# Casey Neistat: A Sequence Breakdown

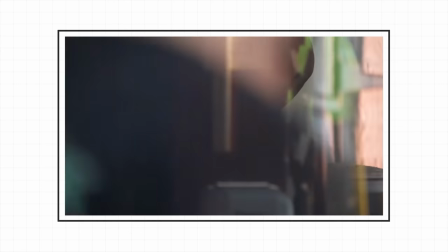This is such a close up that my best guess would have been he had another lens in his backpack so at the same time as all these b-roll shots Casey is
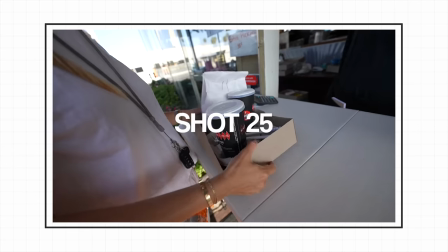getting the van ready for the next sequence we know this because when they pick up the food in the next shot you can see the van is already set up for the blanket bingo another thing about this shot Casey asks you're 11 right thank you I think he probably knows he's 11 but he also knows if he didn't have that audio he's gonna have nothing else over that clip other than music saying something is always better than nothing because you can always take out the audio but you can't really add it in. Are you guys starting to see what I mean here? This is insane! Okay so from here to here Casey asked Candice to just wait a sec with the food.
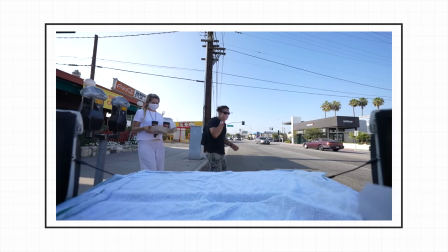He whacks the camera down in the van and then they both walk into frame together. With this kind of casual conversation it's brilliant.
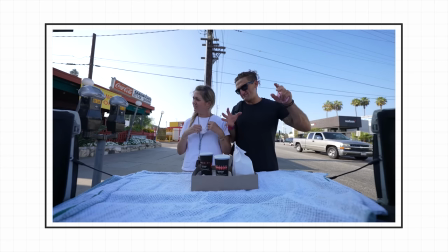No see they dip it and the pastrami is dipped in some sort of liquid.
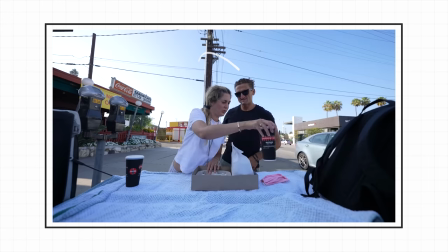You can see here that Casey actually looks at the camera and decides to swap places with Candace despite Candace already laying out the drinks. Now one of three things happen here. Number one Casey knew that Candace gave him the wrong drink. That's one option. Number two Casey looks at the camera and the... Do you know what? I just realized what it was. The swivel screen is on the right hand side of the camera. So Casey looks at the camera and then realizes he can't see the shot so they swap places the funny thing is is the swap is actually better than no swap it's something happening it's keeping you engaged if for some reason they have to do it again doing it that way is actually better than doing it the correct way well this this is some good stuff guys this is good B-roll fix wide
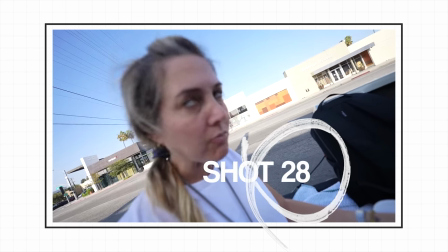easy good cool how's your sailor lady it's so good okay Okay, so here we've got a casual handheld, another easy question, again, where are my glasses? Again, the question doesn't matter, and neither does the answer, just keep it simple.
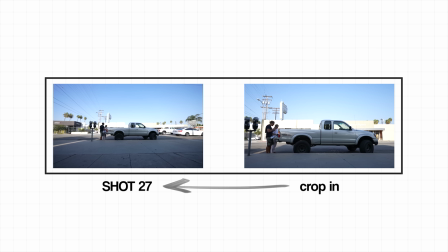Okay, so this shot has just got to be a cropped in version from the shot before. I think, if it's hard to know, we could have ran out and zoomed in the lens a bit.
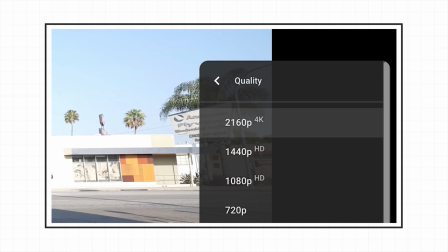I think it's more likely just to crop in. That means if the final export is in 4K, and this shot was a crop in, then technically this shot here will be stretched out pixels. Who gives a f**k?
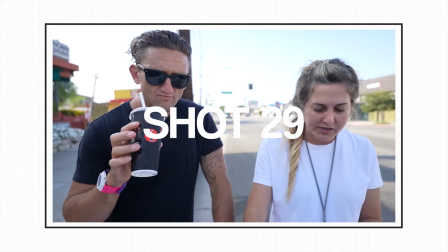Some technical s**t, who cares? whatever next okay so the camera here is closer than the earlier establishing shot it's much more of an intimate shot we're ready for some
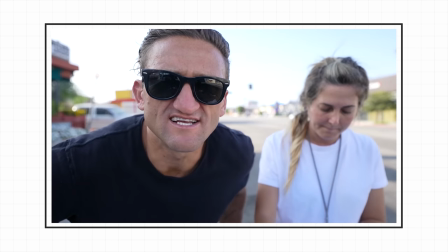detail around what we clicked on the video for so I was like dealing with DMV stuff earlier and I didn't have the right paperwork
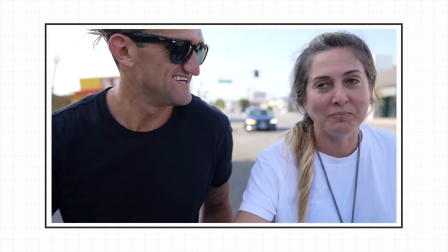and I completely lost it I'm pretty sure you said your words were I'm going to cry just as a side note for this shot Casey likes to
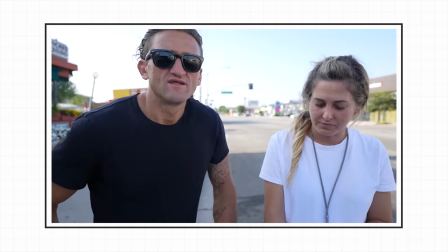move his body in and out from the camera which if you're using autofocus will shift the focus to follow your face which if you move in will blow the background and if you're shooting at 4k you can crop in it's actually quite a good little hack for not having to shift the lens I can't do that on my camera because my autofocus is actually broken so I'm stuck on manual I imagine the camera was brought forward so we've
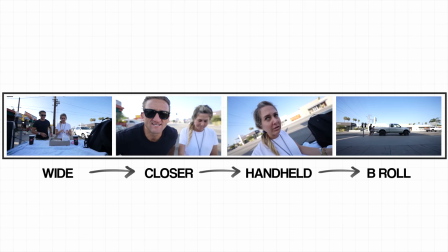got a bit of the wide first for the camera forward did a bit more talking and then got any more we rolled stuff at the end okay so we're leaving our drone is back in the air again shit man there's cable Casey sets the camera up in the car, then they both get in. Now he's actually holding the controller for the drone so unlike when they arrived I think they only did this once. Then they pull over somewhere, get the drone, back on the road.
You've been really harsh on LA.
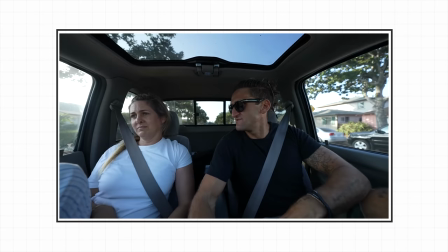I feel like the pastrami sandwich place is a big turnaround. Yeah, food makes a big difference. It's like a big pivot point.
Okay so the camera is in the front of the car and we haven't actually seen them from this perspective yet which is nice because it's something new.
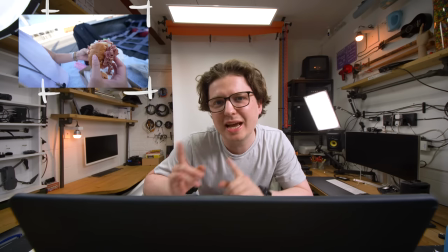The topic of conversation here is good because it's actually linking the sandwich to the marriage. Sam... Samam... Samambridge. And it's setting us up for the remainder of the video. Okay so that's the sequence I wanted to cover. You can go on his channel and watch the remainder of the video. I don't know why but that sequence just... it just... it stood out.